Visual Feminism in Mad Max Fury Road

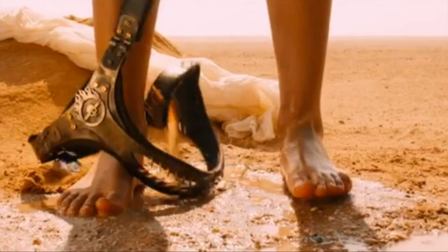[8:03]
Similarly, the chastity belt worn by his favorite wife represents his control even over their own sexual freedom.
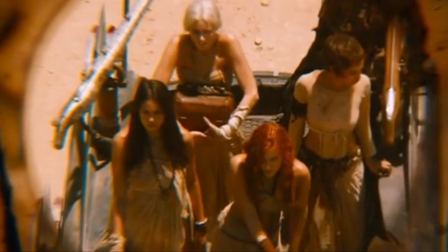[8:10]
After witnessing how thoroughly the film exposes the systems that confine and exploit these women,
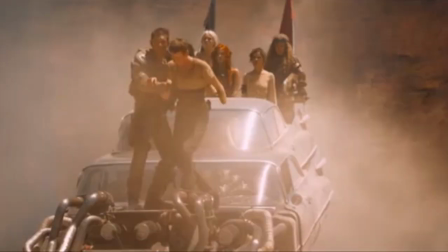[8:16]
the narrative power shifts as the story begins allowing its female characters
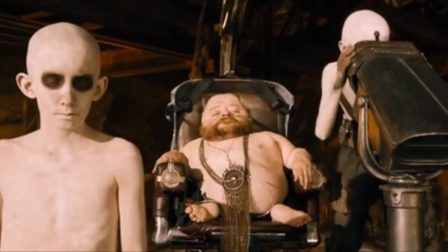[8:20]
to reshape their own futures rather than remain trapped in Joe's design.
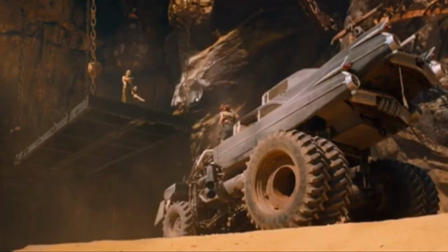[8:26]
In the end, Mad Max Fury Road uses its visual language for the film's feminist message.
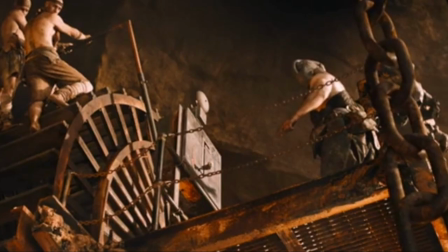[8:31]
The journey from the Citadel's vault, a literal cage built under Joe's control,
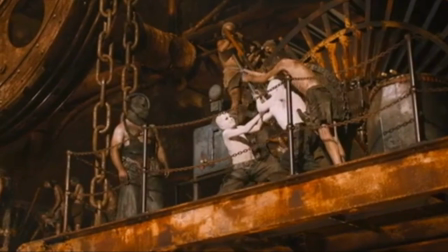[8:36]
to the open desert creates a clear metaphor for breaking away from patriarchal power.
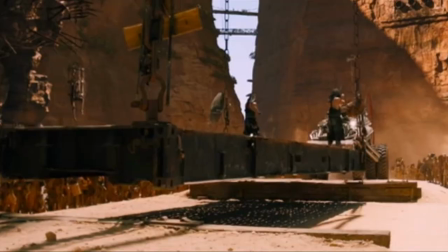[8:42]
The wide, harsh landscape becomes a space where the woman can finally move, think, and fight freely.
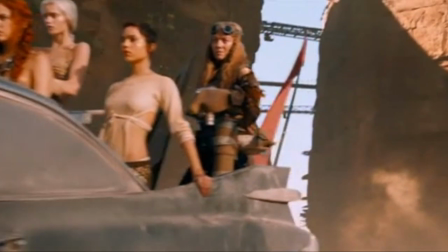[8:48]
And when they return to the Citadel at the end, it isn't a return to oppression, but a reclaiming of what once trapped them.
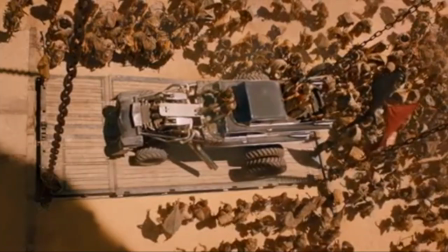[8:56]
By rising back up into the space that originally confined them, the woman transformed a symbol of domination into one of agency.
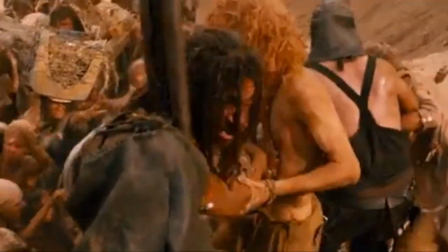[9:04]
Through this movement from confinement to openness and back again, the film visually reinforces its larger point,
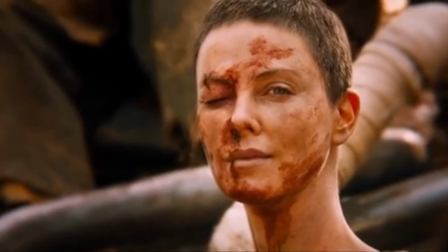[9:12]
that power can be taken back, systems can be changed, and women in this world and ours can rewrite the structures that once controlled them.